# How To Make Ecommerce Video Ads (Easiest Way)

Yo, what up? So in this video, I'm going to be sharing with you how you can create video ads step by step in the simplest possible way. So whether you need to make video ads for your e-commerce business, for your social media marketing agency, maybe you need to make some client videos, who knows? It doesn't matter. I'm not here to judge. I'm just here to share with you the simplest way to get this done. Video ads are extremely popular. And if this is your first time even hearing about that, then you know, you're in luck because it's probably going to change the direction of your business. I've had video ads go from literally zero to generating thousands of dollars per day for some of my businesses. So I understand the power of them firsthand. And the great thing is that we actually have amazing resources nowadays. So you don't need to know how to edit videos on Adobe Premiere or any expensive software like that. I'm actually going to be using one of the easiest, most user-friendly and affordable softwares out there for video editing, which is called InVideo. But the first step here, let's not waste any time, is first of all to get some inspiration. So chances are if you've never actually made a video ad, or if you haven't made a lot of video ads, you don't really know what makes a good ad. So what we're gonna do first is actually get a ton of inspiration. So we'll do this together, but I recommend that, you know, you spend at least 30 minutes to an hour even just watching video ads, trying to dissect why these things work, and then of course applying them. So it's no secret that TikTok videos are king when it comes to video ads. In fact, any sort of TikTok that you make can do really, really well across all social media platforms and across other ad platforms like Facebook and Instagram ads. However, it's not the same with Facebook ads. If you have a really good Facebook ad, it doesn't necessarily mean it's gonna do well on TikTok.
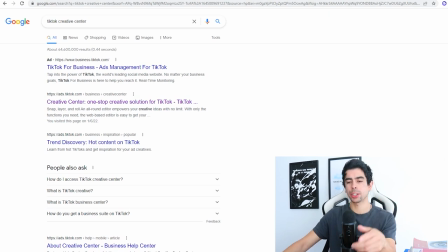[1:38]
So the first step here is to go on Google, type TikTok Creative Center, and go to the first link here.
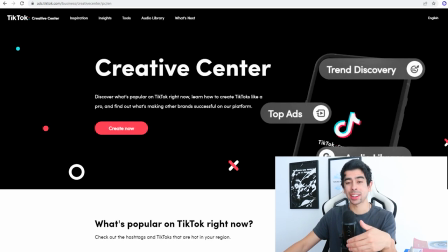[1:44]
And it'll take you to a free resource that TikTok enabled for creators to find inspiration.
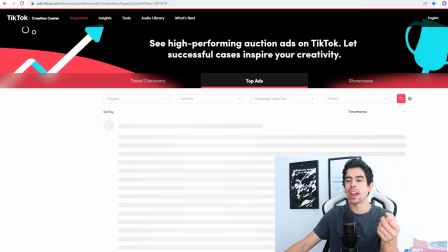[1:51]
So then you go here to inspiration and you go to top ads, and they literally show you the top ads on TikTok.
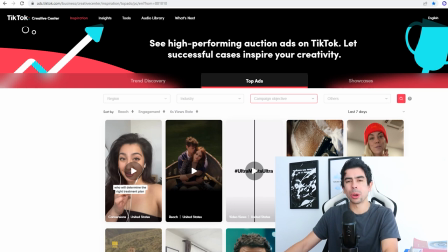[1:59]
It's kind of a hack. A lot of people don't know about this and it's completely free.
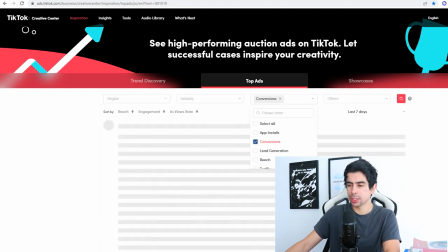[2:02]
So then what we want to do here is go to conversions, and we'll dissect some of these conversion ads.
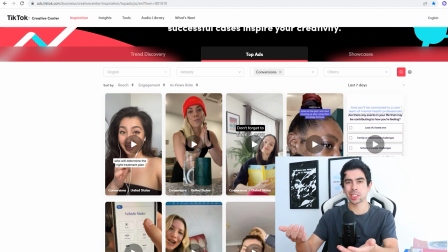[2:08]
The reason why you want to do conversions is because chances are you want to get sales from your ads. So these are all ads that are optimizing for getting sales. That's what conversions means.
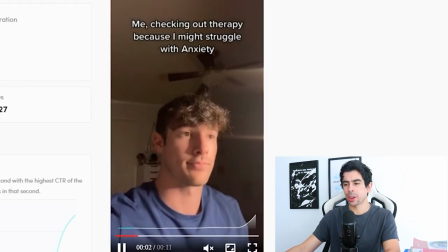[2:18]
So let's take a look at this ad right here. So I'm going to play with the sound off, me checking out therapy because I might struggle with anxiety.
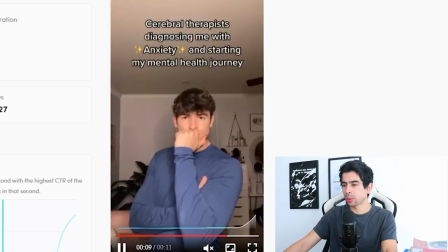[2:25] And then, you know, you wait, cerebral therapist diagnosing me with anxiety and starting my mental health journey.
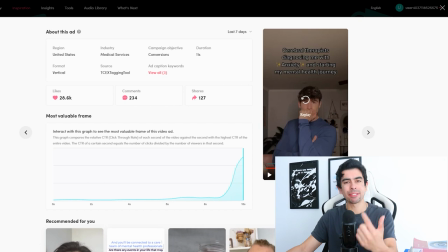[2:31]
Wow, I didn't even think that was a great ad, but it had a face in it. So that's like one thing to take away from that. Someone's face is in it, which instantly makes you trust the video more. I mean, this didn't feel like an ad at all. And the other thing they did well is that they created anticipation. So they built up a little bit of hype here by, you know, just rotating the camera.
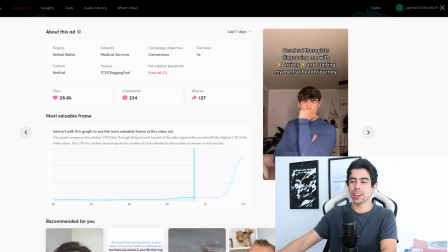[2:50]
It's like, you know, something is gonna happen. So it just makes you wait for it. You can see that reflected in the CTR of this video, which is the click-through rate.
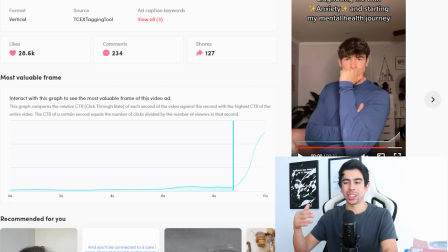[2:58]
Most people clicked at the very end. So it shows that a lot of people actually waited for the end.
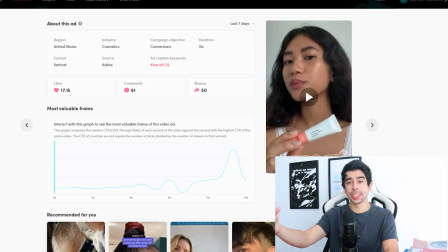[3:04]
So that was a really effective ad. Now, this one is in the cosmetics niche. It's a Glossier TikTok.
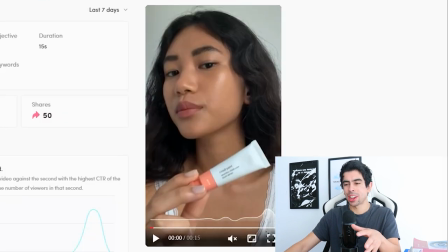[3:08]
So let's see. So they got like a lo-fi song, but I can't play it. It's probably copyrighted.
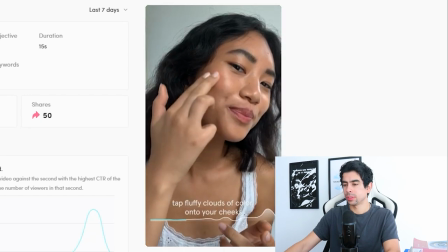[3:14] How to cloud paint.
You just tap this, whatever, the fluffy clouds.
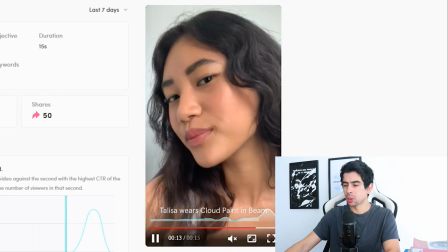[3:22]
They got a nice little font that they're using here. So, you know, I actually like this ad because it's very branded.
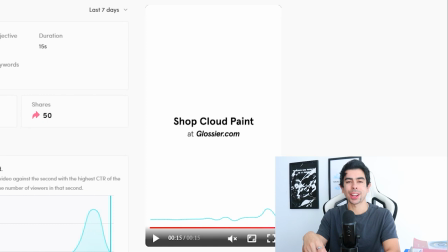[3:29]
And a lot of people say that you need to make native TikTok ads. Like your ads need to look like they were made on TikTok.
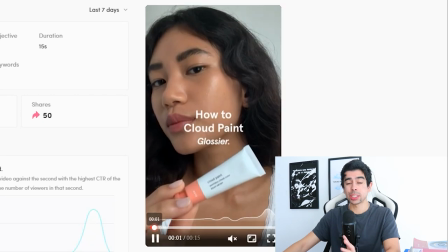[3:36]
But this completely goes against that. This is branded in the Glossier brand.
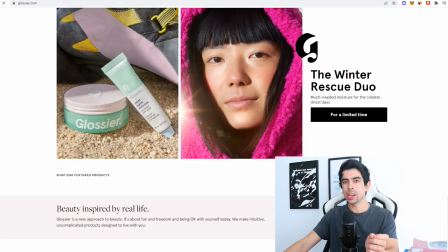[3:41]
So if we take a look at Glossier, we can actually see that that ad really, really is congruent with their website, which I actually think is really cool.
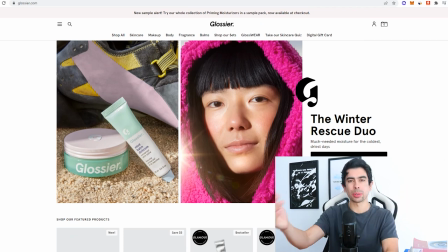[3:48]
And I like when brands do that because then it doesn't really surprise you when, you know, you click the ad and you go to the website. It doesn't surprise you in the way that it looks. It kind of feels familiar already because the ad was branded like the website.